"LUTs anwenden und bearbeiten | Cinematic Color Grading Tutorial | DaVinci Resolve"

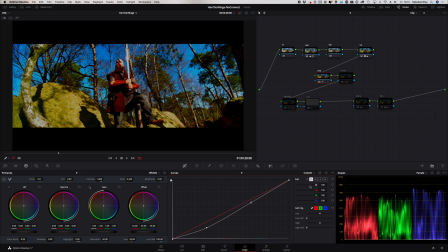Dadurch kann ich gezielter einfach nur die Helligkeit bearbeiten. Ich zeige euch mal den Unterschied. Wir machen es mal wieder rückgängig.
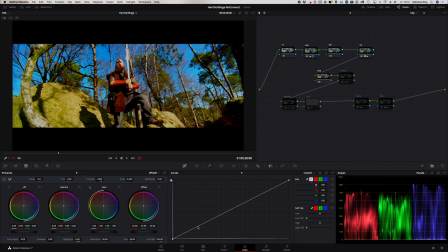Wenn ich jetzt die Standardeinstellung nehme. dann werden automatisch die Farben mit beeinflusst und das möchte ich in dem Fall einfach nicht. Also nur die Luminanz, eine leichte Anpassung, ganz leichte S-Curve.
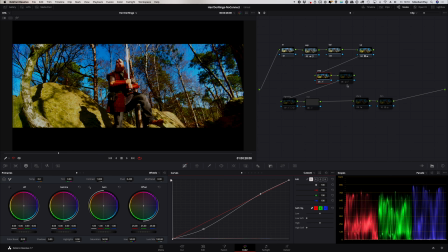Kann man nicht so dramatisch machen, wie man das gerne möchte. Im nächsten Schritt habe ich mit Farbanpassungen gespielt. Ihr seht ja relativ deutlich den Unterschied. Und zwar habe ich das erreicht durch verschiedene Hue vs. Curves. Hier habe ich einmal den Farbton unseres Nadelwalds verschoben.
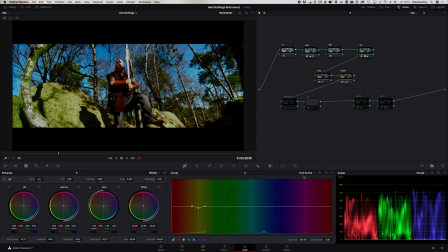Deutlich in Richtung Grün mit Hue vs. Hue, wo wir den Wert direkt verschoben haben. Dazu kann man sich den Wert mit diesem Symbol picken im Bild. Erhält dann einen Kontrollpunkt und kann den entsprechend modifizieren.
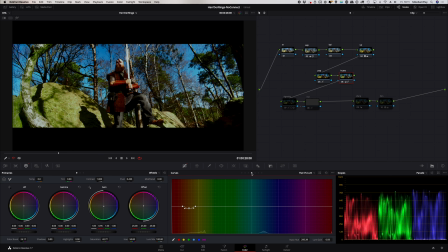Weiterer Punkt war Hue vs. Luminance. Ich habe das Ganze ein bisschen abgedunkelt. Ansonsten habe ich in diesem Node die Sättigung generell abgesenkt, von 50 auf 42.
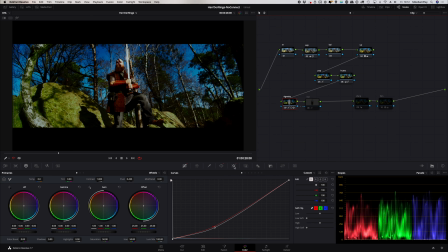Dann habe ich mir eine Vignette gemacht. Wie immer arbeite ich mit einer zweigeteilten Vignette. Schauen wir uns das mal ein. Die Vignette habe ich getrackt. Mit einer schönen, weichen, soften Kante.
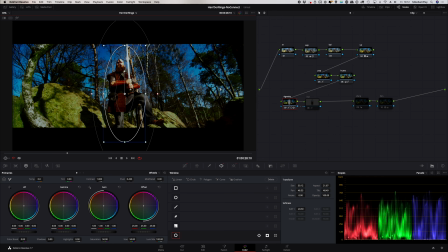Und ich habe einmal den Note für außerhalb, das ist hier, und einmal den Note für innerhalb. und kann mit den beiden sehr schön den Fokus des Betrachters lenken. Gemacht habe ich das über eine Kurve. Dann gibt es nur noch ein leichtes Sharpening. Schauen wir uns mal die Werte an.
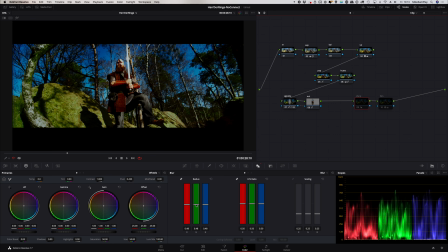Wirklich 50 ist der Normalwert. Ich habe es einfach ein ganz klein bisschen nachgeschärft. Nicht viel, nicht dramatisch. Und dann habe ich noch eine Note eingesetzt, den ich jetzt mal Film genannt habe. Darin habe ich einen Bloom-Effekt eingesetzt.
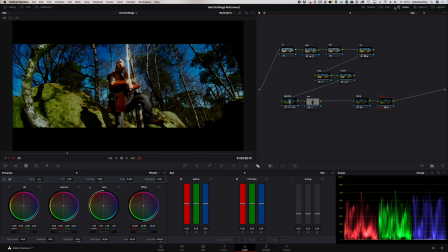Ich arbeite hier mit dem Diehanzer-Plugin. Das habe ich schon ein paar Mal verwendet. Ich habe auch ein ausführliches Review über diesen Diehanzer gemacht.
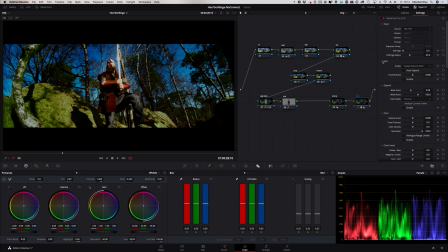Ich verlinke euch das oben in der Infobox. Ich habe viele Einstellungen überhaupt nicht verwendet in dem Fall. Die klappen wir auch mal zu, damit es nicht verwirrt. Das Einzige, was davon kommt, ist der sogenannte Bloom-Effekt, der dafür sorgt,
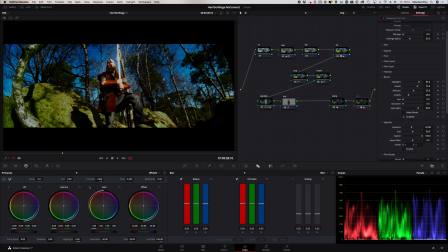dass die Lichter so schön analog ausfransen, wie man das von Film kennt.
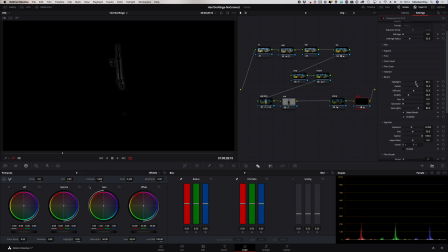Dazu gibt es einen schönen Maskierungsmodus. Da kann man jetzt mittels Highlights und Details genau die Bereiche definieren, worauf der wirkt, die hellen Bereiche. Kann einstellen, wie stark die Überstrahlung ist,
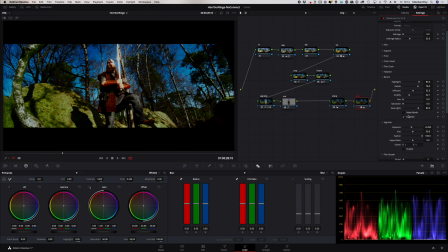kann die Diffusion einstellen und hat so einen sehr, sehr schönen Effekt, der dazu beiträgt, dass das ganze homogen einfach ausschaut. Achtet auch mal auf sein Gesicht. Es wird wirklich schön beleuchtet, wie wenn das Schwert wirklich glüht. Ja, das war der Look.
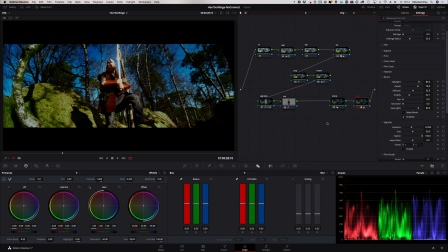Vorher, nachher. Wir gehen mal auf die Großdarstellung.
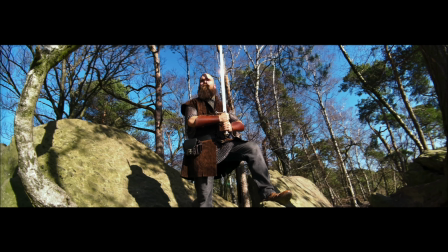Das war das Original. Das ist die Bearbeitung.
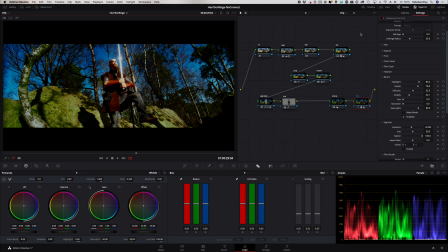Diesen Look habe ich jetzt auf die anderen Szenen übertragen und entsprechend angepasst. Grundlage war immer dieser Note 3.
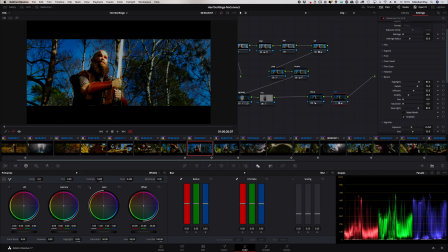Schauen wir uns noch ein paar Beispiele an. Da war es relativ einfach. Alles was vorzunehmen war, Da waren ein paar Korrekturen, hauptsächlich von der Vignette, dass die dort sitzt, wo sie hingehört.
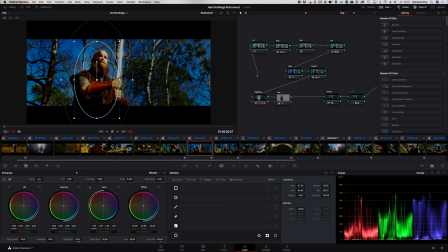Dann ein bisschen Belichtungsanpassung fertig. Mit dem Clip hier musste einiges mehr gemacht werden.
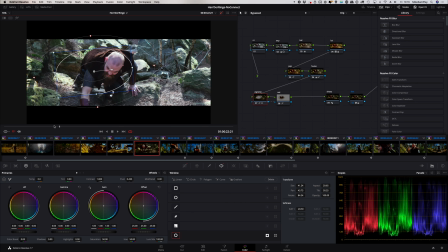Man sieht im Original schon, der hat eine völlig andere Belichtung und einen anderen Weißabgleich.
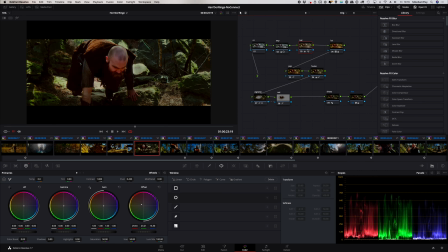Hier kommt der Balance Note zum Einsatz.
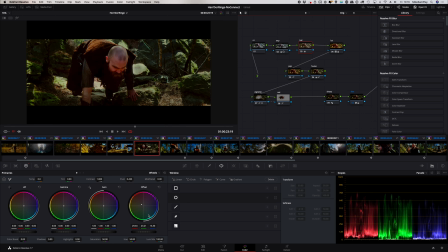Ich habe hauptsächlich mit Offset gearbeitet und habe kräftig den Look in Richtung rot-orange verändert.
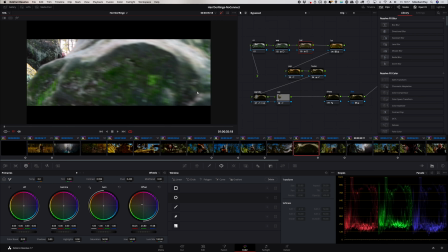Das gleiche gilt für diese Szene. Im Original sieht sie so aus. Also von der White Balance ganz woanders. Auch die Belichtung ist ein bisschen anders. Rainer hat mir gesagt, dass er manche Szenen in einer leichten Zeitlupe gedreht hat und das konnte er innerhalb von Filmic Pro nicht in 10-Bit-Auflösung machen. er musste da wechseln in die 8-Bit-Auflösung.
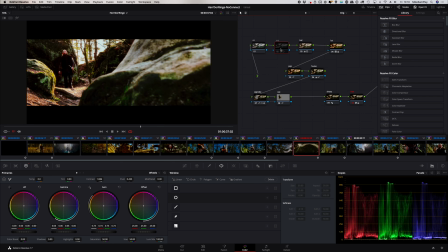Der Balance Note ist ja sehr wichtig, ansonsten die üblichen Exposure-Anpassungen und alles wie in den anderen Bereichen auch.
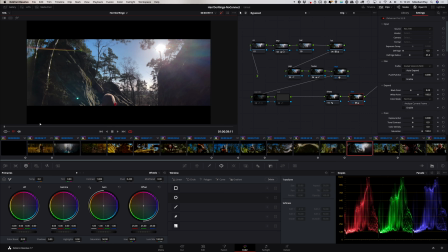Die Vignette ist hier von Hand animiert. Hier haben wir eine sehr schöne Gegenlichtszene, so sieht die im Original aus. Ich habe versucht das Ganze ein bisschen atmosphärischer zu gestalten. Das wäre meine Bearbeitung.
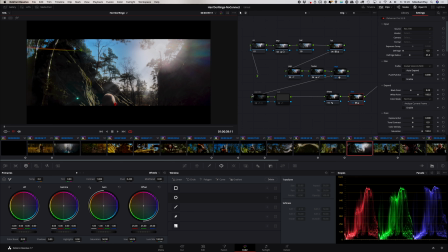Wir haben meinen Standard-Node-Tree. Vignette habe ich in dem Fall ausgeschalten. Und es gibt einen neuen Note, der nennt sich Rays. Wenn ich den mal ein- und ausschalte, seht ihr hier diese Lichtstrahlen. Das ist ein Plugin, das in DaVinci Resolve mit enthalten ist in der Studio-Version. Das sind die Light Rays.
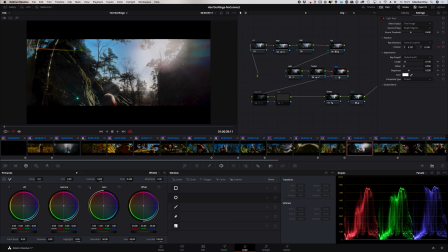Den habe ich draufgeschmissen und animiert. Seht ihr hier diesen kleinen Kontrollpunkt, den habe ich auf die Sonne gesetzt und habe den animiert. Damit kann ich die Richtung der Rays verändern.
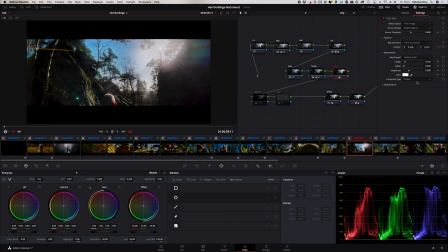Und dann habe ich noch ein bisschen mit dem Effekt gespielt. Ich habe den Composite Mode Screen verwendet, im Unterschied zur Normal. Und habe das Ganze mit Global Blend ein bisschen herunter geregelt. Die normale Intensität wäre 1, das war mir too much.
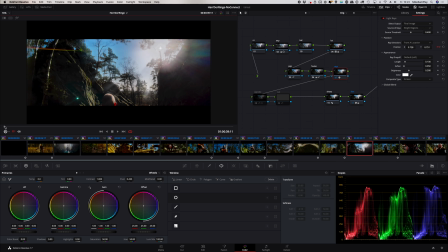Diese Light Rays in Verbindung mit Bloom sorgen für den besonderen Look der Szene.
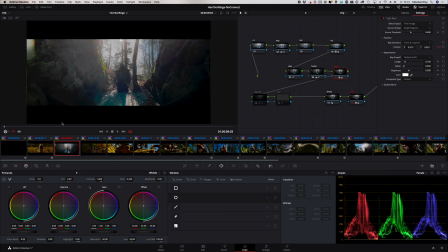Es kam ein paar Mal vor. Auch hier haben wir so eine Szene. Sehr schönes Gegenlicht. Auch hier wurden die Rays animiert und eingesetzt. Wirklich nur ganz leicht, aber so ein schöner Hingucker-Effekt.
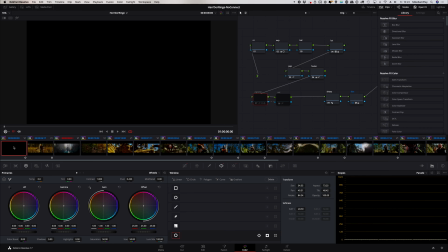Dann haben wir noch die allererste Szene. Nach der Reiner die Letterbox animiert. Sehr schöner Effekt.
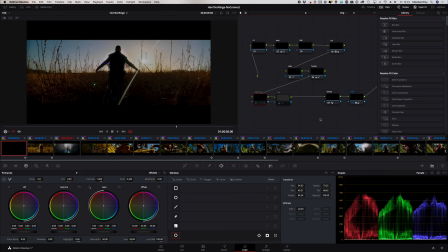Ich habe einfach dafür gesorgt, dass es ein bisschen kontrastiger ist und ansonsten unserem Overall-Look entspricht.
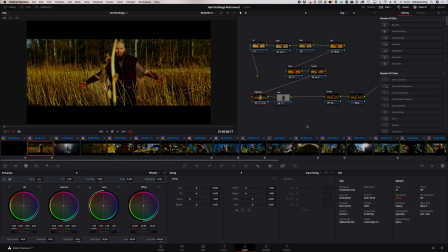Da der Rainer mit der Anamorphen-Linse im Verhältnis 1.55 gearbeitet hat und diese bei uns im Output-Blanking nicht zur Verfügung stehen, habe ich mir mein eigenes Blanking gebastelt. Dazu gehen wir hier unten auf den Punkt Sizing und wählen an Output Sizing.
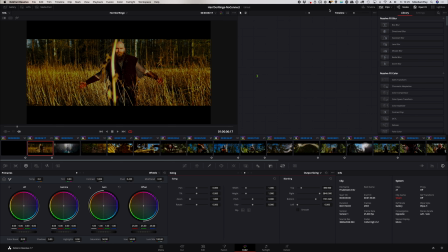Dann seht ihr hier oben wechselt einen Bereich Timeline. Wir sind es also nicht Clip bezogen, sondern Timeline bezogen. Und ich habe hier die Möglichkeit, das Blanking zu beschneiden. Und so habe ich es oben beschnitten und unten beschnitten.
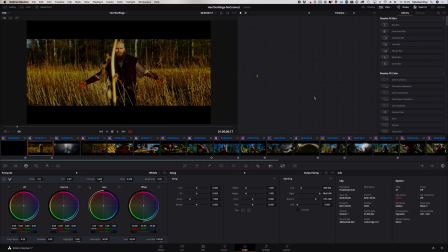Jetzt zeige ich mal, was passiert, wenn wir das mehr machen würden. Und so habe ich mir mein eigenes Output Blanking gestaltet.
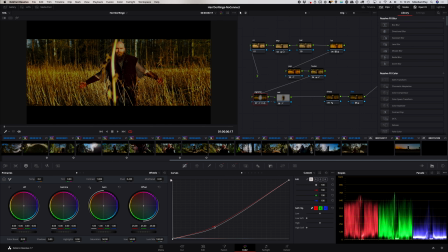Dann haben wir noch eine Szene, die ein bisschen raussticht. Das ist diese hier.
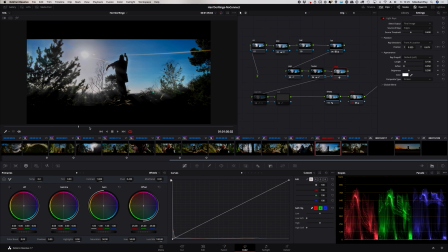Eine superschöne Hero Scene. Da habe ich ein bisschen mit den Kontrasten gespielt und habe auch hier die Light Rays eingesetzt in Verbindung mit unserem Bloom. Und da sieht man schon ein schönes Überstrahlen zwischen den Ästen, wie so Gottesfinger.
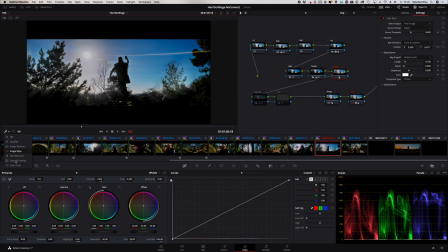Auch hier haben wir das Ganze animiert, der Sonne hier oben angepasst. Auch hier sieht man das super schön, die Dramatisierung durch die Rays.
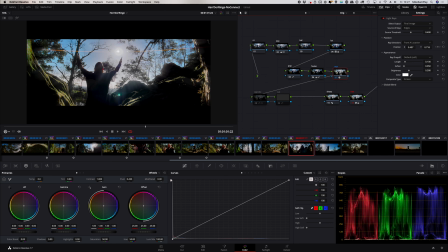Ich schalte sie mal weg. Finde ich ein sehr stimmiges Ergebnis.
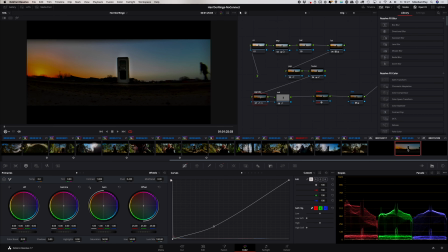Und dann gibt es noch die Schlussszene, die mir sehr, sehr gut gefällt.
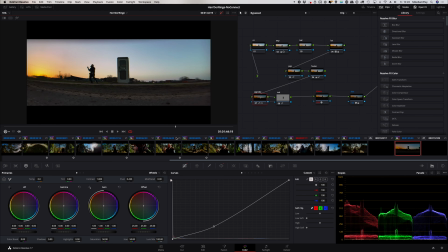Im Original schon spannend, aber hier deutlich dramatisiert. Auch hier unseren Grund-Node-Tree, so wie wir ihn immer haben.